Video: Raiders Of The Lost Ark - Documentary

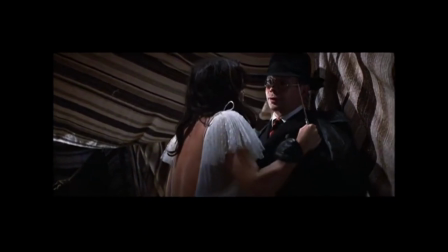We meet again for a long time. The Americans, you're all the same.
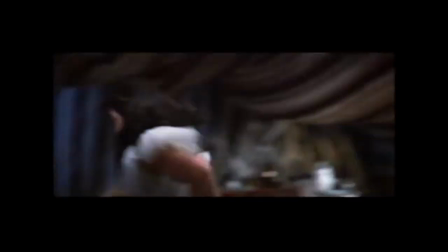Always overdressing for the wrong occasions.
You remember this coat hanger sequence, the famous thing where Ronnie Lacey looks as though he's producing this instrument of torture. Ronnie's such a wonderful actor, too. His timing is superb.
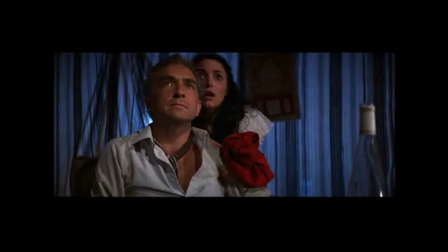The audience actually do go, What's he gonna do? And then he turns it into this coat hanger.
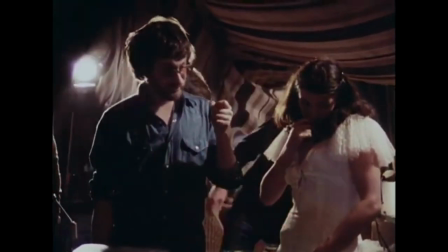You see, the scary thing is once it gets long, that's the threat. But then suddenly get the end. You can look at it just for a moment.
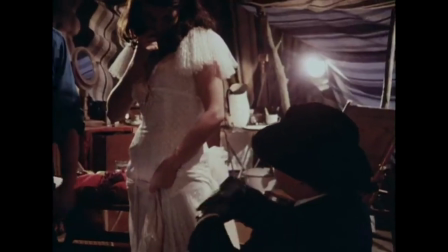Look at the end, and put it together, and just instant code.
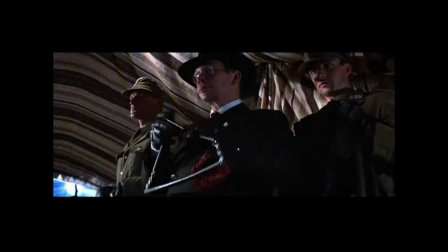It's such a brilliant gag. And it turned out that it was a gag that Stephen had been working up. That he'd used it in 1941 before Christopher Lee, I think, in the submarine, playing it.
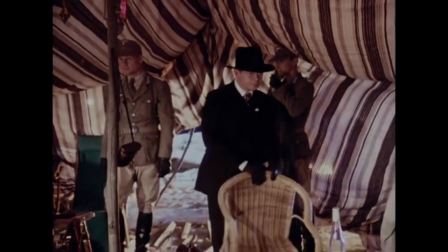And for some reason or other, it didn't work, and Stephen knew it didn't work. And he was so fond of this gag.
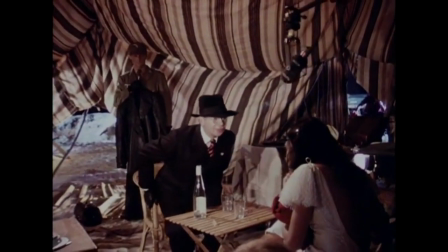It's a nice idea, isn't it? That you keep reworking the gag till you get it right, like Buster Keaton would, you know.
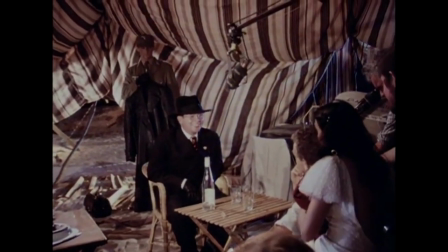What shall we talk about? Oh God!
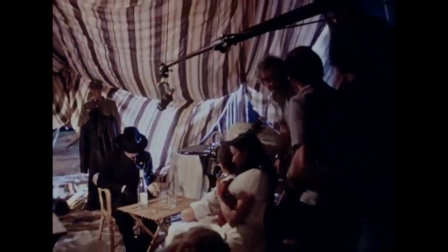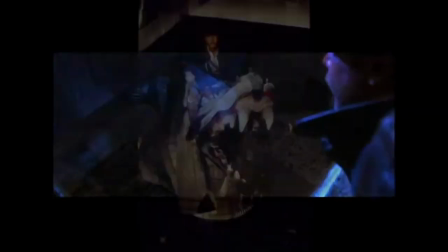The Well of Souls, the big figures, the Anubis figures, were jackals of the dead.
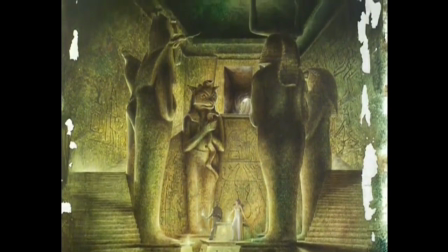One of the first things I've thought of really was opening the well and seeing the head of one of these figures, which seemed to me to be, they lent themselves to that, all looking up, ready to gobble you up.
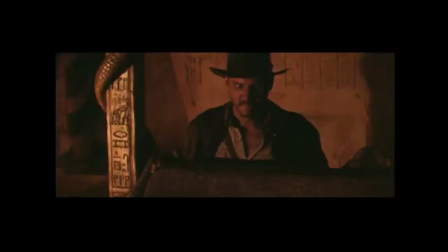But everything in there was really entirely Egyptian, apart from little engravings of 3PO on the wall, one of the other little niceties that Stephen had suggested.
Snakes.
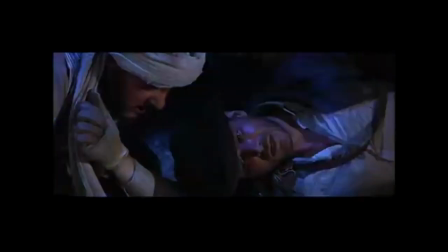Why did it have to be snakes?
I cannot tell you how many times I get asked to do asps.
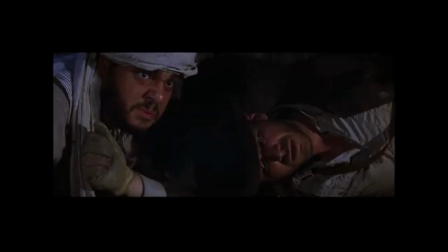Very dangerous. You go first.
Asps. Very dangerous.
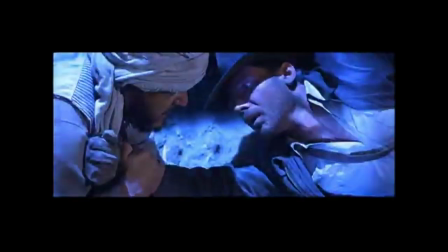You go first.
I grew up in Africa, and part of my childhood fears and phobias were very linked with snakes. I was not wildly happy about snakes. I'll be right down to talk to you about the mechanical snakes.
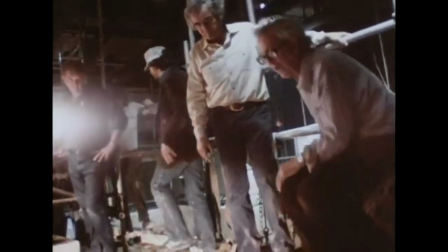You've got to work out something else. I'll be right down. I found that I was able to clear up a lot of my phobias on these movies.
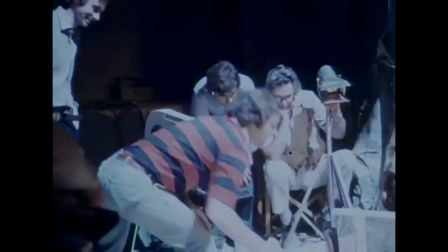For example, I never really liked snakes, so I had to find a reptile expert in Europe. And I guess once that I learned that the snakes that we were working with were non-poisonous, it was a little easier to just pick them up.
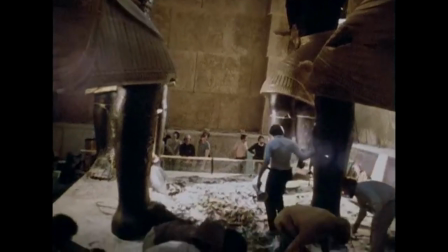So we brought in a bunch of these snakes, and we put them in the shot, and I think we had about 1,000 snakes, which I assumed was plenty.
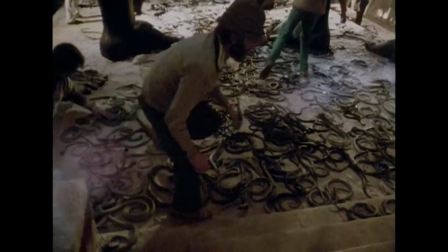I've got to have live snakes, and there's not enough. It's just a set's too big for the amount of snakes we have. We had 2,000, 3,000 snakes, and they hardly covered. I couldn't get a wide shot.
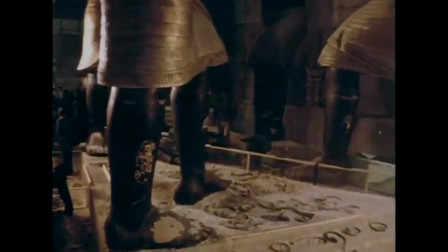I couldn't go back because I would see that there were no snakes on the sides. So that's when I said to Robert Watts or to Frank Marshall...
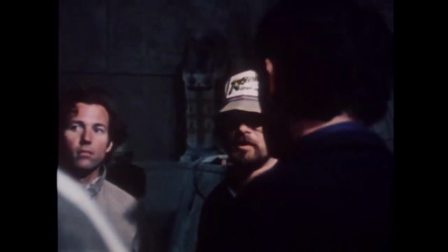We have to get more snakes. You know what we really need? We need about 7,000 snakes in addition to the 2,000 we have here to make it work.
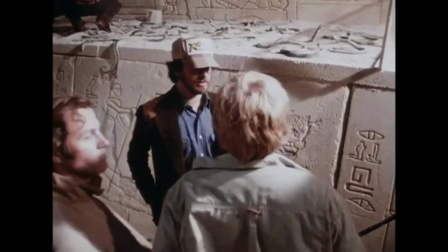He said, we don't have enough snakes. Can you get them? I said, absolutely, Stephen, and I rushed away, because our mantra then was we can do whatever you want.
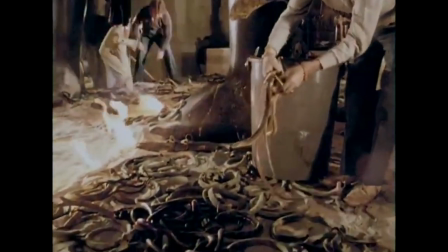So we looked all over Europe, and we got three or four other snake breeders to deliver boxes and boxes of glass snakes.
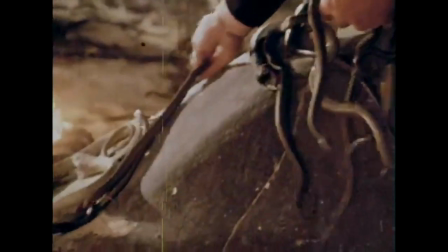I just remember this image of these gnarly snakes being regurgitated out of trash cans and then untangled and spread out by crew members all over the floor of this set.
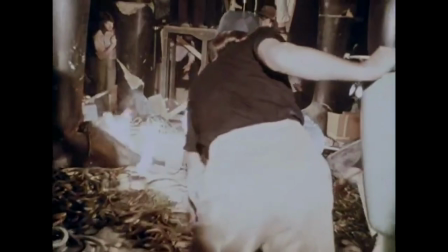And I'm not afraid of snakes, but that made me nauseous. That made me want to puke. Just seeing the Medusa tangles being just spread around. And some of them were pythons, which they're not poisonous, but man, when they bite, they don't let go.
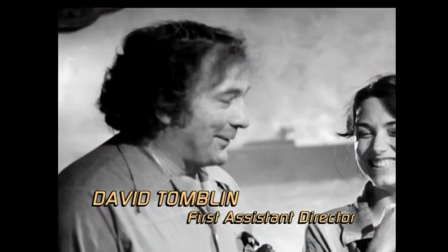And at one point, David Tomlin got bit by a python. And David just stood there with the python, not letting go. And some blood was coming down David's hand.